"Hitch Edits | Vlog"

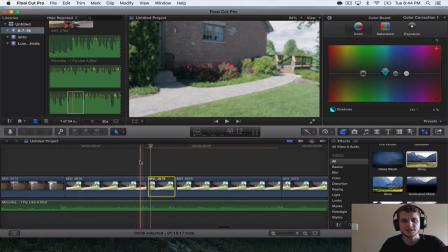And you're gonna drag it on the clip, but that is not the final, because obviously that looks pretty bad.
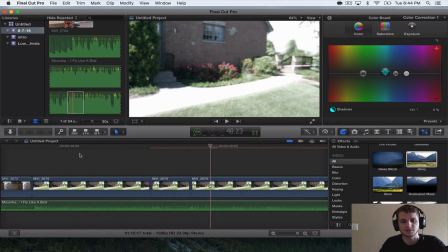Whoa, how did I even do that? Because obviously that looks pretty bad. So we're going to keyframe it. If you guys know what keyframing is, it's when basically you can move different effects and adjust them as the timeline goes on. So if you go back to your video, here is the glory effect that we just put in. This little button is your keyframe.
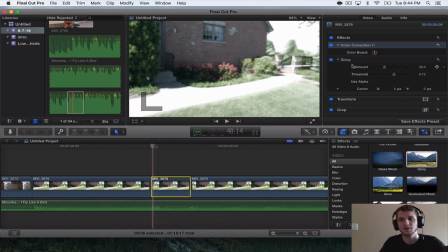So I usually keyframe it at 32, which is what it usually stays on,
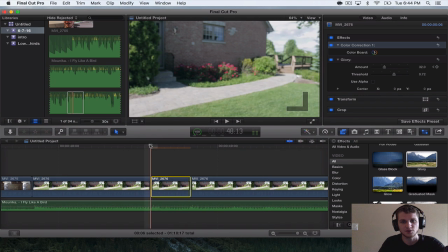and I just hit it one time, and then I go through like half of the clip, and then I fade it all the way out, or not all the way out, but usually like right there. And then I'm going to do the same exact thing on this clip.
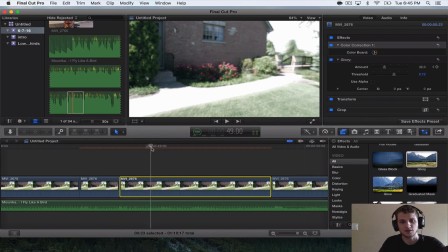We're going to keyframe it right there, drag out just a little bit, and pop.
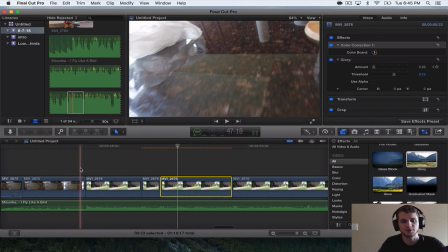Obviously, if it was a big production, you would like probably measure out the frames and whatever. But I obviously never do that on my vlog. So this is what the final product looked like, with the drop, the two kicks, and then the cut.
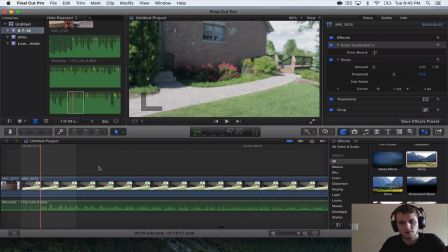All right, so I gotta make sure that was like right. And then on the kick again.
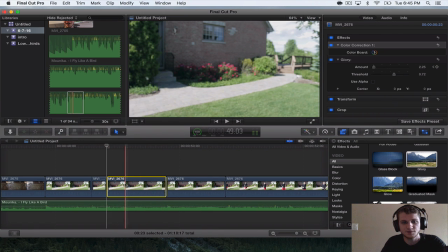Okay, I'm gonna reset the parameter on this one, which is basically you just reset the entire,
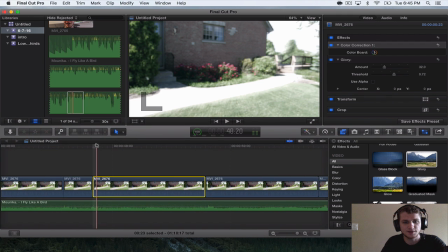you reset all of the keyframes because it was a little bit too fast. So here, and then I kind of want it to fade way out, way over there. So hopefully that's a little bit, yeah, that's a lot better.
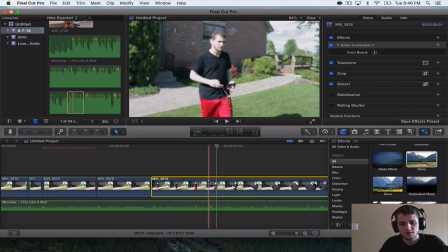Alright, so, alright, here's the cut right there. Oh, and what I'm doing to split these, I am so sorry. Here's your blade tool, it's right here. But if you are hovering over and you hit Command B, then that is going to, so if
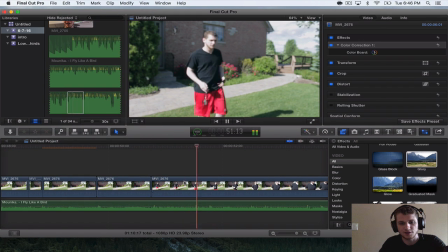I obviously wanted to cut it right there where the kick is, then I would just hover right over and Command B, and then it cuts, and then you can drag to just further along the
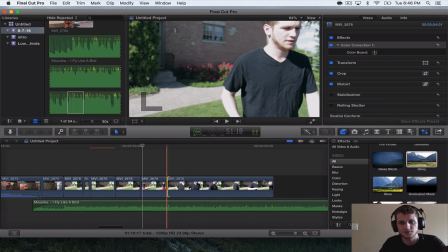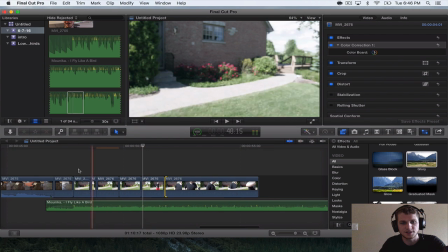the timeline or the clip.
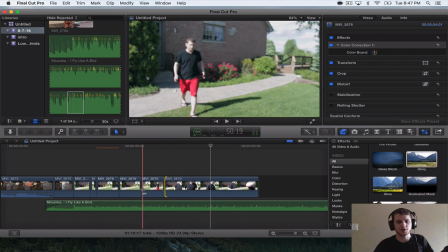Alright, so I guess since we're already doing it, we might as well keep going, try hard. So there's another kick right here.
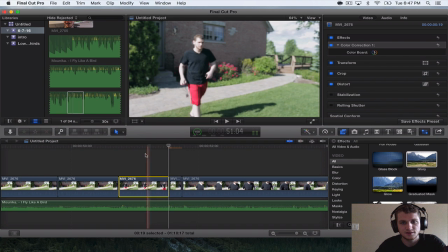Glory, and you might not even have to. No, you have to. Actually, I'm not even gonna use Glory this time. I'm gonna use Earthquake. Where is it?
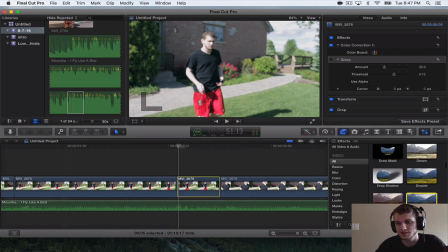Earthquake. Just because Glory would look so weird with just that little time.
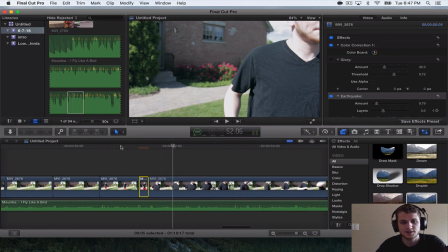Alright, so that's like whatever.
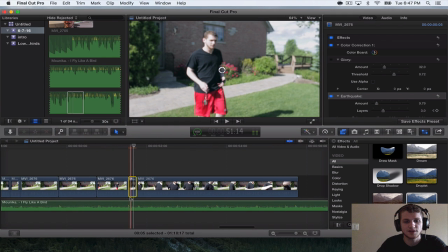It causes a little bit of a shake, so you know that something different happens whenever the kick happens.
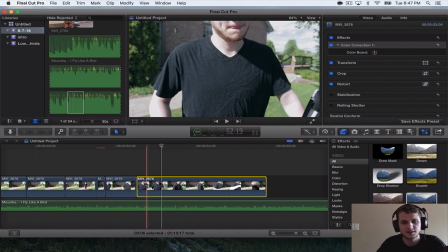And then for right here, we're going to use Glory again because it's literally the same pattern as the previous time that we did it.
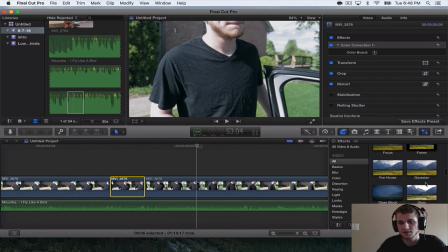So go back down, Glory, smack,
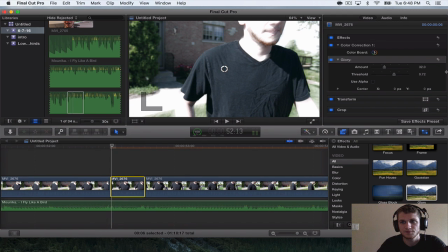keyframe, pop.
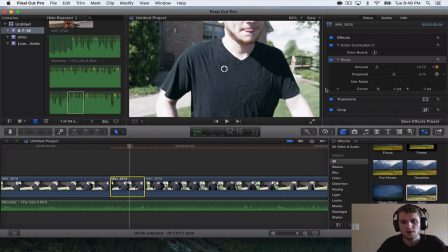We drag it a little bit over, whop, and then we do it again,
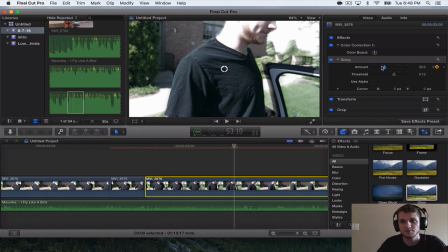poppity pop, and then way over this time, just because that's what we corrected last time.